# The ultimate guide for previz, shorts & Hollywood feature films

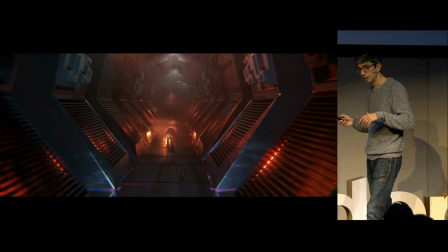[8:13]
There, that's how it works. Okay, so, sorry, we don't need to watch this one. We'll get to this in a second.
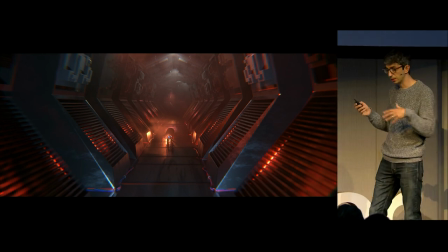[8:18]
So the point of view of this sequence that you just watched is the little droid character, the tiny guy, you know, that kind of sneaks off and nips off.
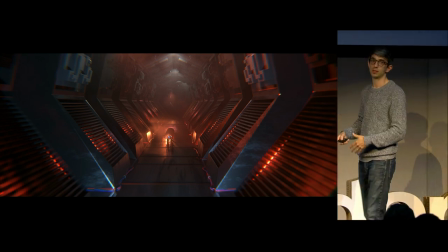[8:25]
So I'm thinking about his point of view, and I'm thinking about the key change in this scene, which is the surprise of when the floor opens up underneath him and he drops.
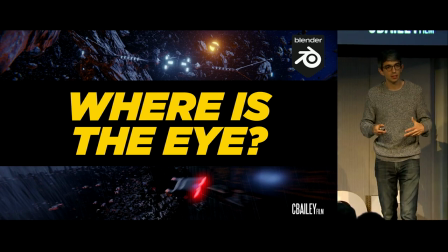[8:34]
So I want to make sure that I capture that beat. You'd be surprised how easy it is to miss the most important beat in your scene when you're putting something together. If you've made a short film or you've directed anything, you'll know that when you first do it, you often get in the edit room and you realize that you forgot to film the most important part of your sequence. So it's actually really important to sit down.
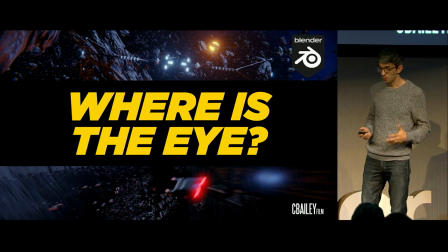[8:52]
I've done this so many times. I've completely missed what matters. So it's really important to make a note of it. Now, here's some basic ideas of how to build a good sequence.
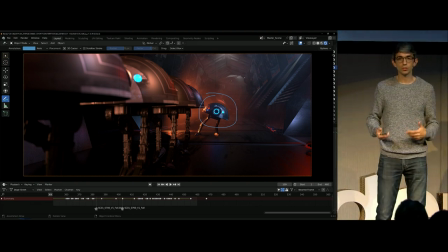[9:00]
You want to always ask the question, where is your audience's eye? So your job as a filmmaker is to juggle the eye of your audience. You're playing, you're moving them around, you're keeping them engaged in the sequence. This is very important, especially in action, when things are going really fast, you want to know where your audience is looking.
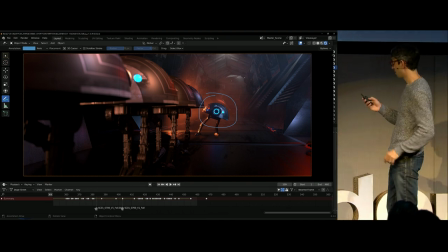[9:17]
So right now I know in this shot, my audience is looking there at laser pointer, that guy, right?
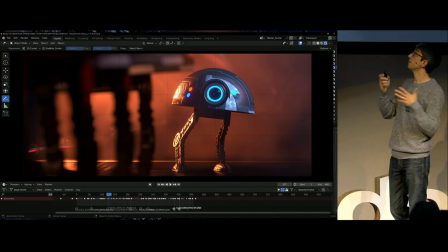[9:21]
So I want to make sure that my next shot keeps the focal point, the most important thing, in the same spot on the frame.
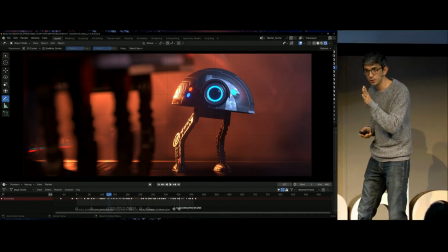[9:31]
That means that there's no moment where the viewer has to search for what they're supposed to look for. And when you're cutting between shots, you know, it's really important that you keep that, you know, consistent so they know where they're at and they don't get lost and they're able to just keep getting that information so
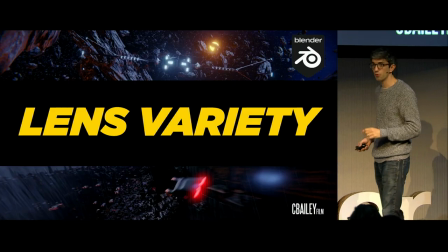[9:44]
that's super important lens variety another good tip change up the size of your lenses so
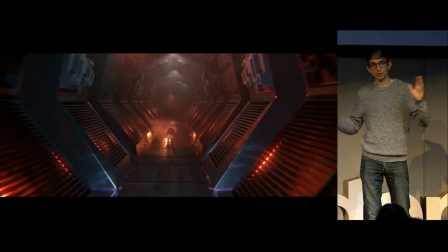[9:49]
you start with a wide you know you go for like a like a 14 millimeter or something and then you you cut into something a bit closer you do like a 25 or
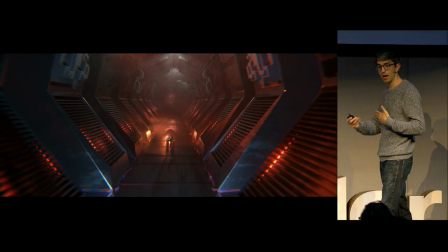[9:56]
you know and a 50 mil and keeping that variety is really really key it's okay if this one doesn't play
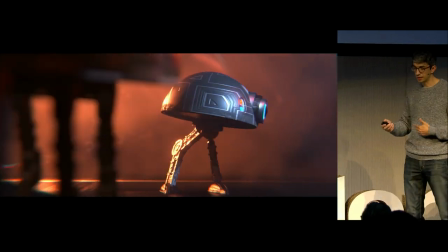[10:03]
so don't stress the um so yeah here you can see so cutting in to a tighter lens you know and then and then we cut in a bit wider and we go to this POV,
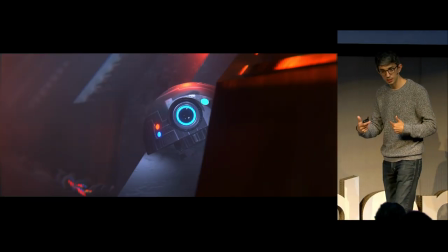[10:11]
we're a different size lens, and we're back to him.
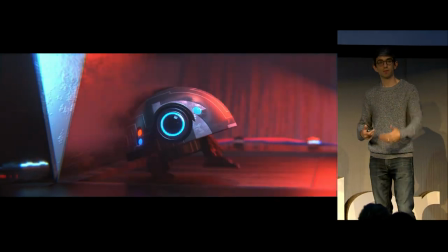[10:14]
So keeping that variety, what that does is it helps your edit to feel a bit more organic, a bit more, you don't notice the edit as much.
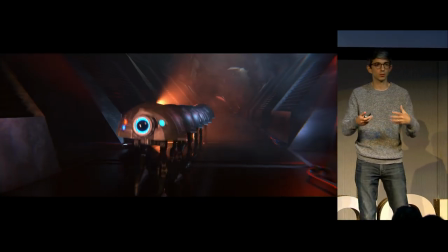[10:20]
It feels more natural. You don't have jump cuts. Cuts don't feel very harsh when you're changing up your lens size.
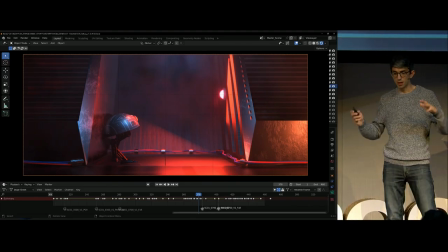[10:28]
Next thing is screen direction. This is filmmaking 101. You want to keep people in the, your subject matter in the same sides of the screen that they belong.
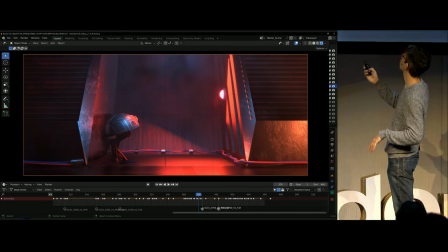[10:36]
So the red light here, it's over on the right of frame, and then he's over on the left and he's looking at it. So I've established this is the direction. I want to keep him over here always now. I want to keep this over here always.
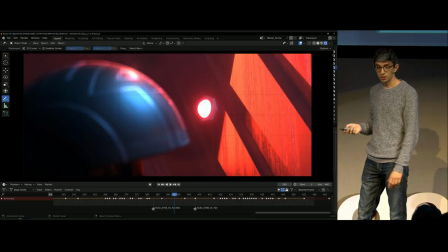[10:47]
So this lives in the right. This guy lives in the left. So if I cut to an over the shoulder of the light, you can see I've kept him in the left and I've kept the light on the right.
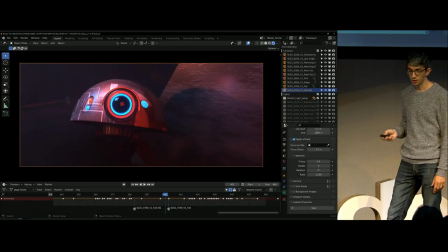[10:56]
This keeps everybody oriented in the scene so they don't get lost. If I cut to a reverse, he's still on the same side of the screen.
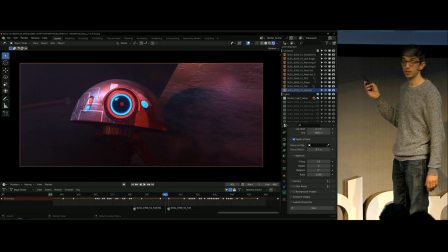[11:02]
So I'm keeping him there and he's looking where the light lives. The light lives on the right side of the screen. So that consistency is really important because if you break that, that it gets confusing.
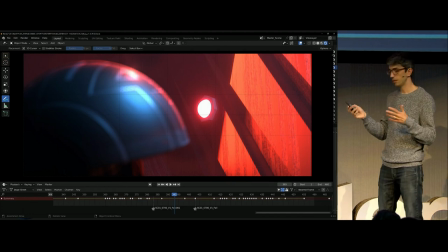[11:10]
You go, okay, what's he looking like? It feels like he's turned his head. If you feel that cut, it feels like he's changing his perspective. That's the effect. You can lose your audience if everyone is looking in different places. What is going on with the scene?
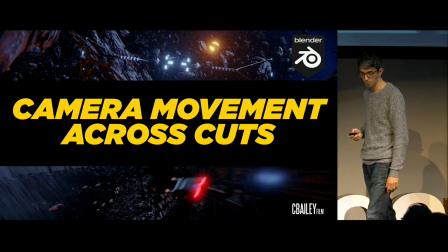[11:25]
I don't know. That's how you can solve that. Screen direction is super important. Finally, camera movement across cuts.
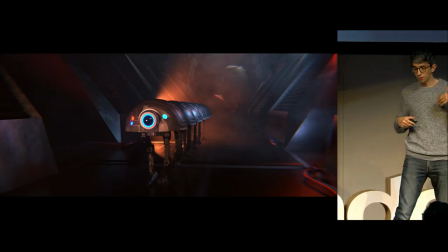[11:31]
When you've got a camera move,
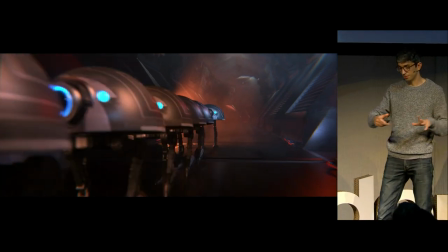[11:34]
so like a really nice dramatic move, you want to make sure the next shot you go to is also moving.
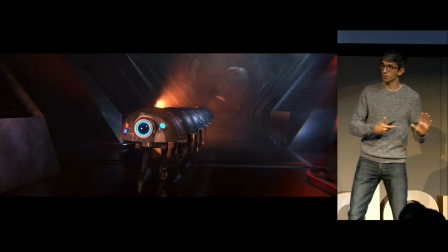[11:41]
And then if that shot, you want to go to a shot that's still, you want to make sure that shot comes to a stop first. So bring it to a stop, and then you cut to another still shot.
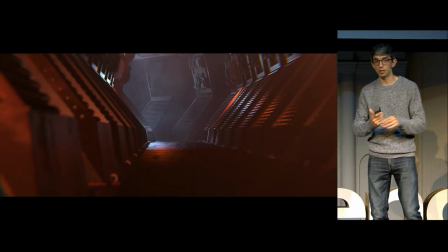[11:49]
And if you want to make things move again, you can make that one start to move. And if you're still moving on, you cut, you want to make sure your next shot is also moving like this across the stage, right?
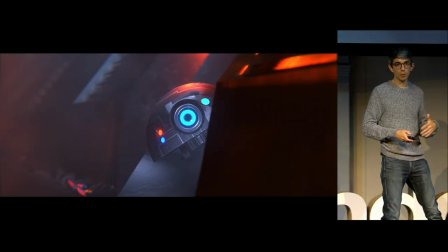[11:57]
So that's really important. So keep the movement going. It's one of those rules you can break, but it is a really good one to keep in mind, keeps things flowing well.
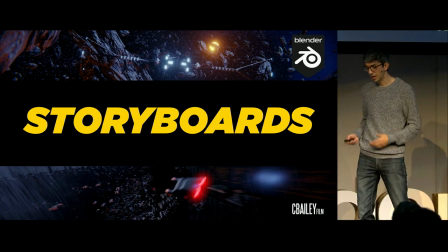[12:04]
how do we actually make this stuff? How do you make a short film? How do you make a sequence? I always start with storyboards. Now, Paul did a great talk on storyboards. If you didn't catch that, I'd encourage you to watch it online on YouTube. It's up there.
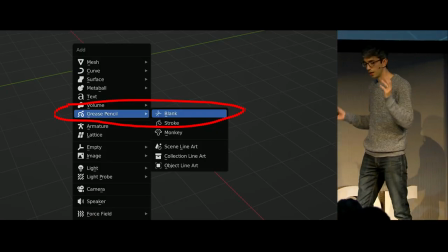[12:15]
So first step for me, whenever I'm doing these boards, I create a blank grease pencil object.
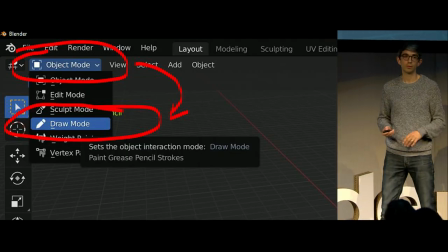[12:20]
I switch to draw mode. Very important. Don't forget that step.